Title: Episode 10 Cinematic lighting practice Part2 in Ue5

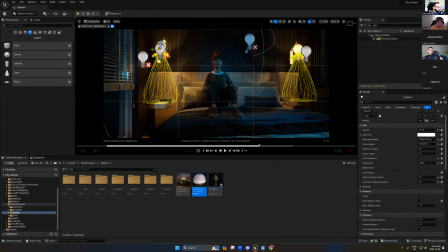[41:27]
from the light here, this light, it looks more orange, so we can do the same.
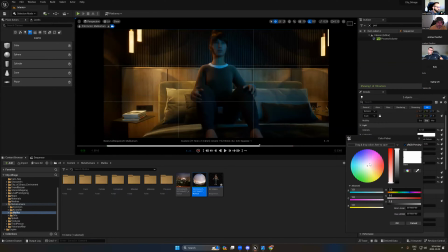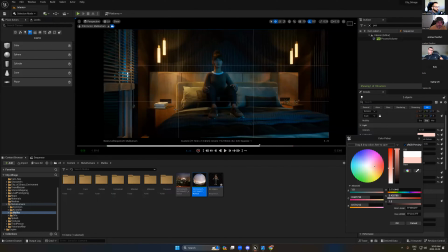[41:40]
So you can just move the light to have orange and also the other lights to get it more orange. But again, you don't follow the exact same in the lighting,
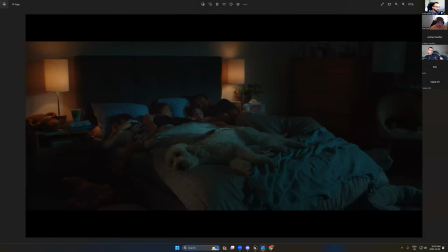[41:53]
but you can keep everything similar, follow the same
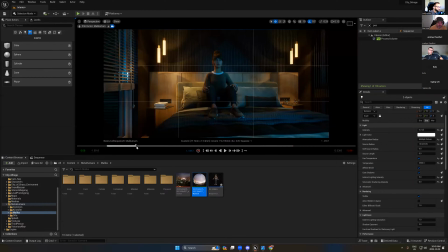[41:58]
light extraction until you get nice image. And in the end, we have this mode. Okay. So, and make sure there is nothing too dark. So here, everything looks really nice.
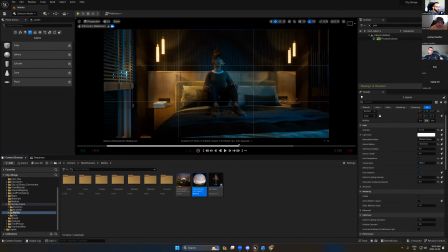[42:15]
So that's it. We create nice image. It's follow the same lighting rules, key light and fill light. We have mixing color harmony between the blue and orange. We didn't add any direction lights, you see.
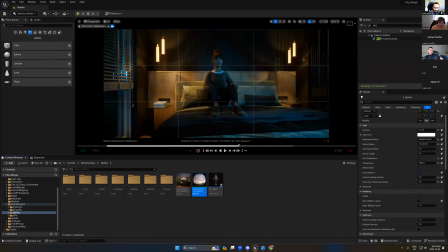[42:34]
So just create some complex light and mix it together until to get nice mode. From here, one more thing, after you finish, you can select all the lights, okay? And let's say, where is the spot?
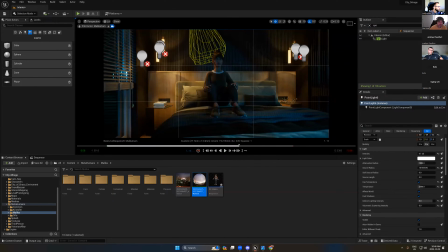[42:54]
So now you can turn on off this spot and I can say, okay, I have this light. So what happens if I add another light here?
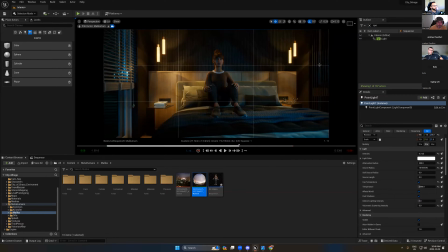[43:11]
We just have different mode like this, okay? So you can turn off the moonlight and just keep the orange light on her face.
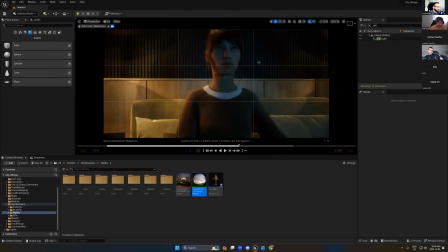[43:25]
Okay, it depends about the stories that you're gonna telling, but here it's romantic time, it's nice mood.
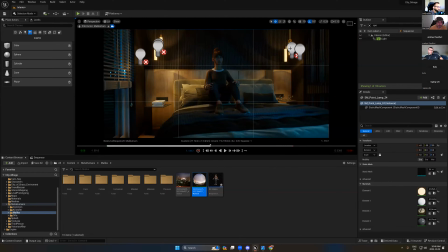[43:35]
Or you can turn off one of them. So just give it a try. So I'm gonna say, okay, let's try. Wow, it looks very nice. So I have a bluish side here and dark side, and I have this warm side. So now we can telling the story.
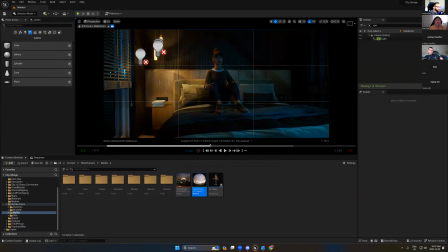[43:51]
So this side has more warm and more feeling, and here is the coldest part. So we try to telling the story. Okay, so that's it for the to create the cinematic. So after, as I said, start with the main light, and after you finish,
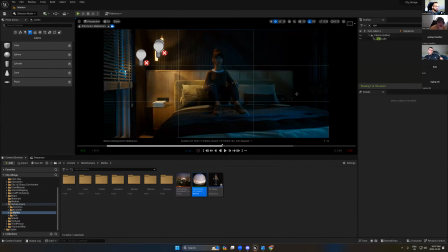[44:11]
you can turn on or turn off any light to just get the mood and to have the storytelling that you are looking for. So for now, I am really love to keep it like this, except I can add some gamma to just not keep this area too black.
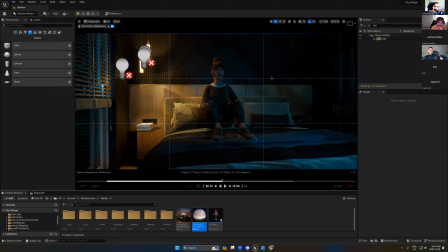[44:30]
But other than that, it looks really nice. We have nice lighting here. The key light looks really nice. We can turn this on back, you see. That's all you need. That's all you need. For sure, this is better than the darker one.
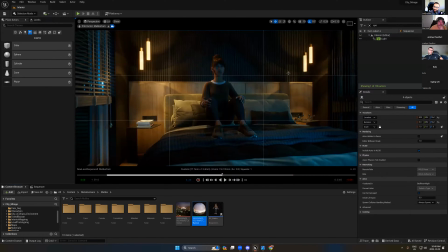[44:52]
So, it was clear? Yes, thank you. No problem. Okay, so we finished that one. Okay, and let's take a break just to refresh your eye and drink some water.
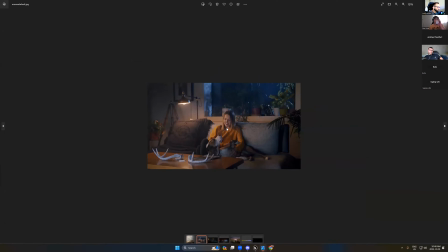[45:08]
And after that, we'll see how we can create a different. Okay, until the end, we will keep practice.
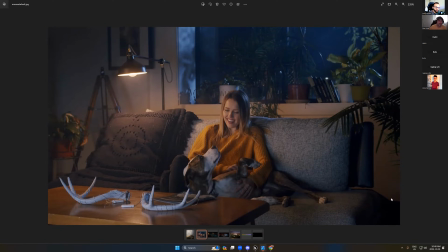[45:14]
So if I finish this before the time, we'll create another one. Okay, so to just get different color modes.
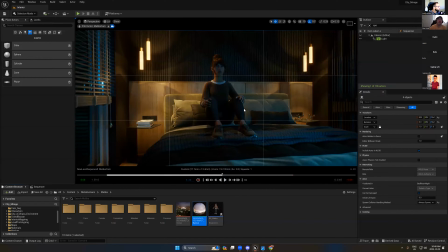[45:22]
Okay, and also in this scene, you can create the light from the moonlight.